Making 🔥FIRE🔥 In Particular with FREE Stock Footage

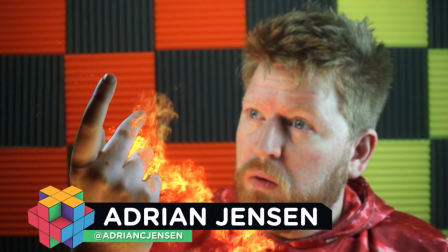5s
Hey guys, it's Adrian Jensen from ProductionCrate.com, and today I've got a simple one for you.
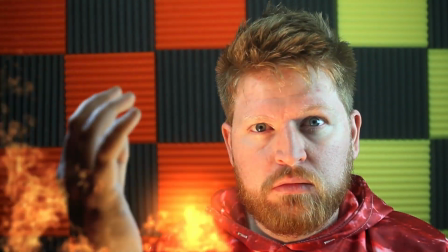11s
The amount of work that you're going to put into this versus the amount of cool you're going to get out of it, it's going to be a real good ratio.
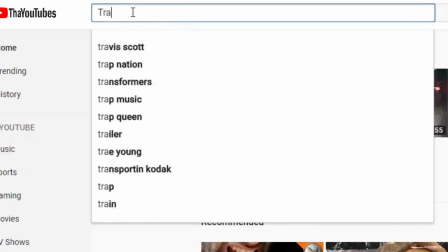18s
Now, if you go to the YouTubes and you search for tutorials on making fire with Particular,
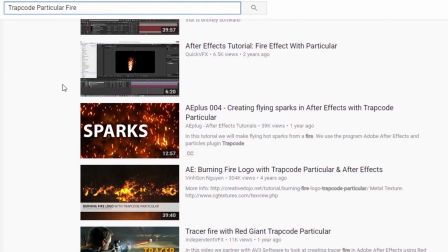23s
you will find them, but they'll range in quality from okay to pretty bad. And that's because making good-looking fire in Particular has never really been possible before.
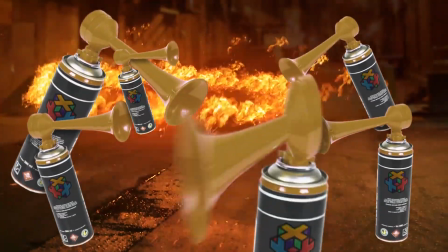32s
Until now! Actually, it's always been possible, they just do it wrong.
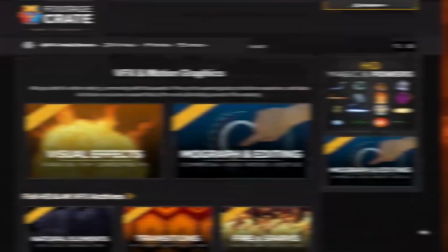38s
Really, what you need is some stock footage to start with. On Footage Crate, let's navigate to the Fire and Spark section.
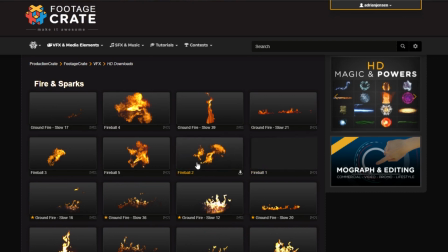45s
These are what we want, these fireballs here. To start off, I'm just gonna pick one and download it, fireball number 3.
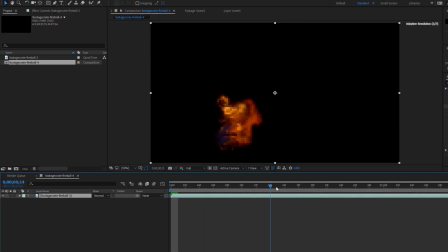51s
In After Effects, we need to prep this to be used as a sprite in Particular. I recommend decreasing the resolution.
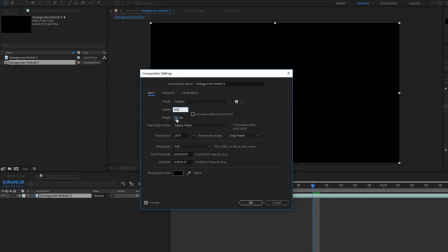57s
I'm gonna change it to 400 by 400 pixels.
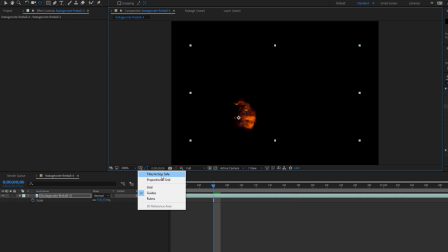61s
You'll also want to move it so the fire starts in the middle of this comp and shrink it enough so that it doesn't touch the edges.
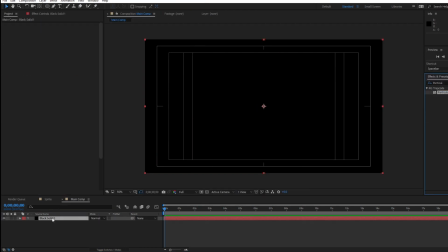67s
This is our sprite. In a new full HD comp, we'll add a solid with Particular applied and a new light, which we're going to name emitter with a capital E.
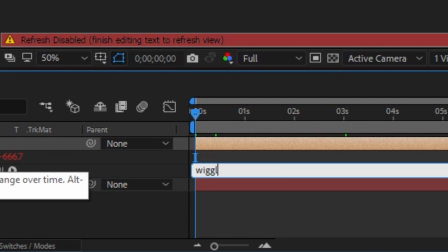78s
You can keyframe the emitter. I'm just gonna move it with a wiggle expression.
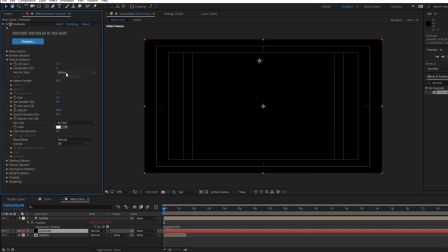82s
Drop in the particle comp and in Particular, change the particle type to a sprite and tell it to use our fire sprite as the texture.
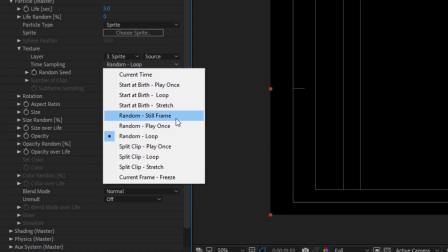89s
For the time sampling, I recommend random play once,
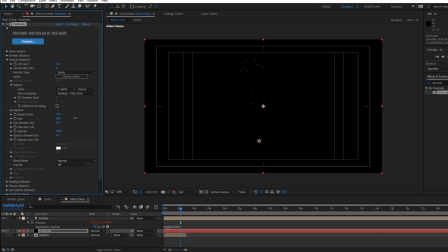93s
but you could also use start at birth play once or start at birth stretch depending on the look you're going for.
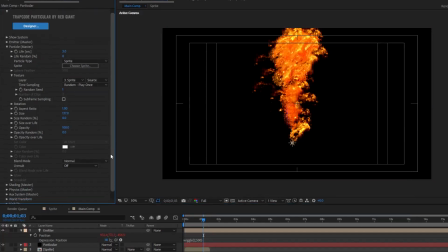99s
I also recommend giving these a lighten transfer mode as screen and ad can get real bright real quick and that's not necessarily a good thing.
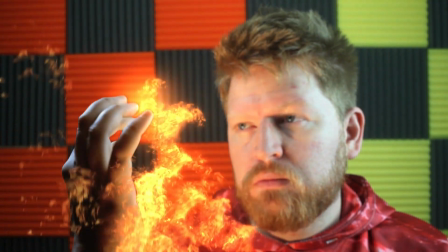107s
Now, in creating an organic looking effect like this, randomness is key, but restraint is, it's the other key.
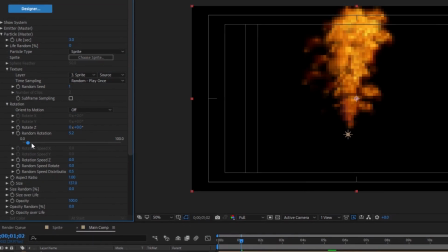115s
Okay, I'm not great at metaphors. So, when we go to turn up the rotation random of these particles, I want you to resist the urge to turn it up to 100. I'm gonna go with maybe 10 or 15. This way, the fire won't all be exactly the same, but it's still all going to be traveling up as fire tends to do.
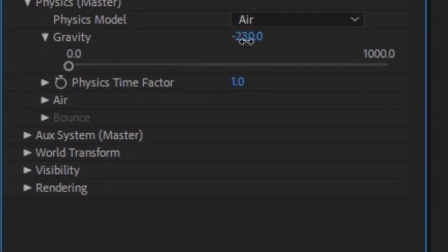133s
In the physics section, you can add some negative gravity and some turbulence as well, if you feel like you need them.
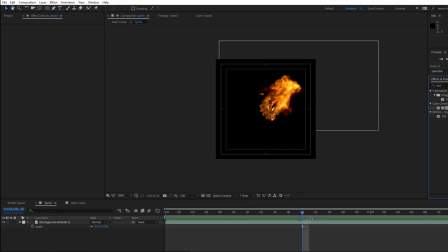139s
If your colors are getting a bit out of control, you can go to your sprite comp and add in a slight tint to help tone down those yellows.
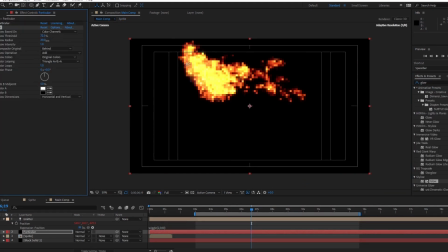146s
After that, I'm just gonna add some glow, and guess what? That's it.
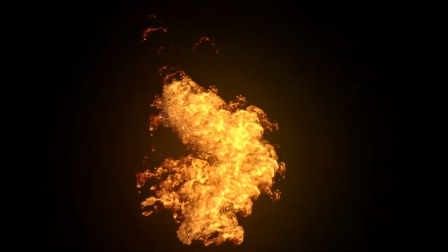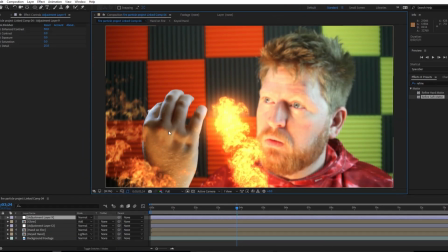155s
Here's my project file for the shot where I composited the fire around my hand.
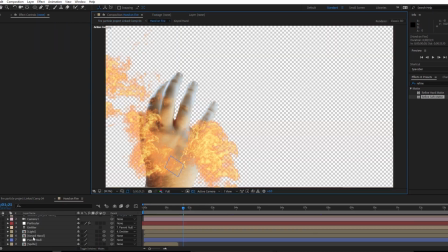161s
I have the hand here inside a pre-comp. Okay, and so I actually have just the hand here.
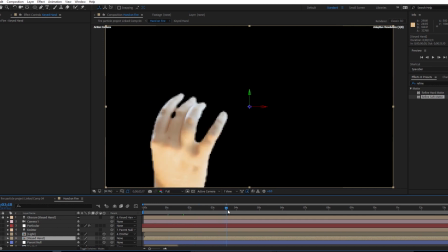168s
It's actually a green screen element. I shot it separately. You probably couldn't tell because my acting is so good.
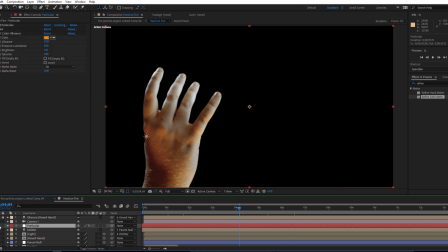175s
And then here's my Particular layer.
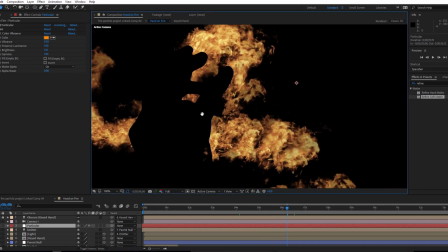178s
And as you can see, it has a suspiciously hand-shaped hole cut right out of the middle of it, but it also overlaps.
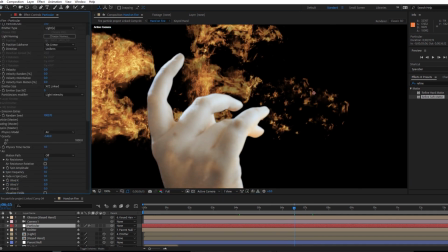187s
The way that I did that is extremely easy. You just go into the Particular plugin, come down to
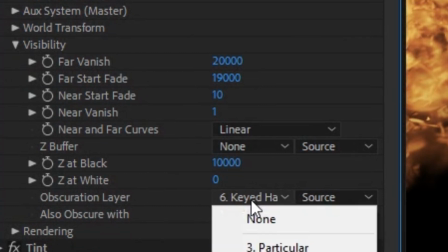195s
visibility, and there's this option here called obscuration layer. And if I turn that off, you'll see that my layering is no longer working.
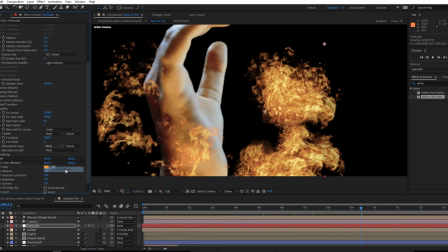202s
But if I turn that on and select my keyed hand layer, I have that hand obscuring the particles.
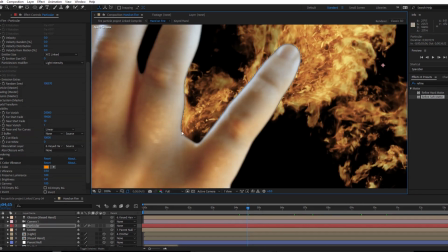209s
It does make your edges kind of chunky. It doesn't really deal with partially transparent pixels very well.
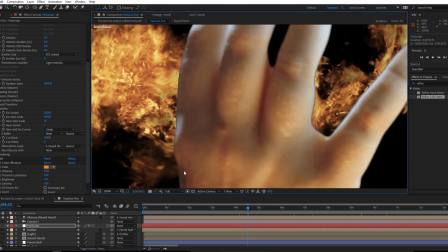215s
So that's just something to be aware of that you're going to compensate for.
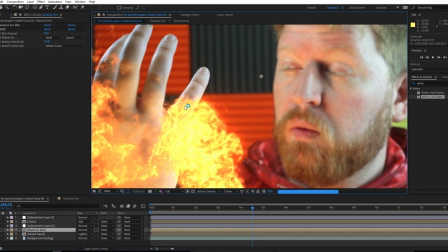218s
But in my final composition, I've added some extra glow on top, which does a pretty good job of covering those edges back up anyway, so that was okay.
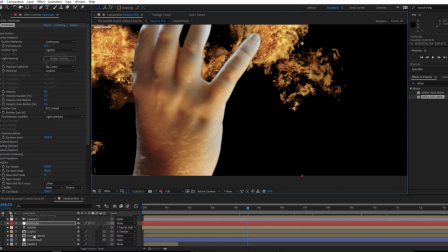226s
This obscuration layer has to be a 3D layer, so I do have my 3D switch checked on for the hand,
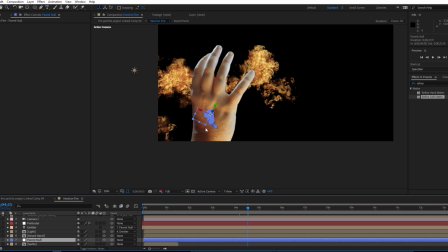232s
and then I have a null in the same spot as the hand, and it's kind of tracked to the hand,
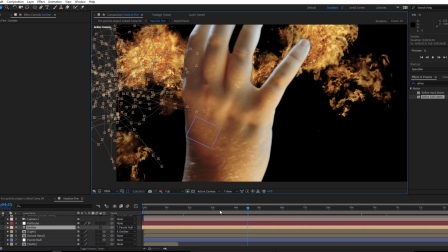237s
and I have my emitter, which is moving independently, but it's parented to that null, and I have the null spinning around.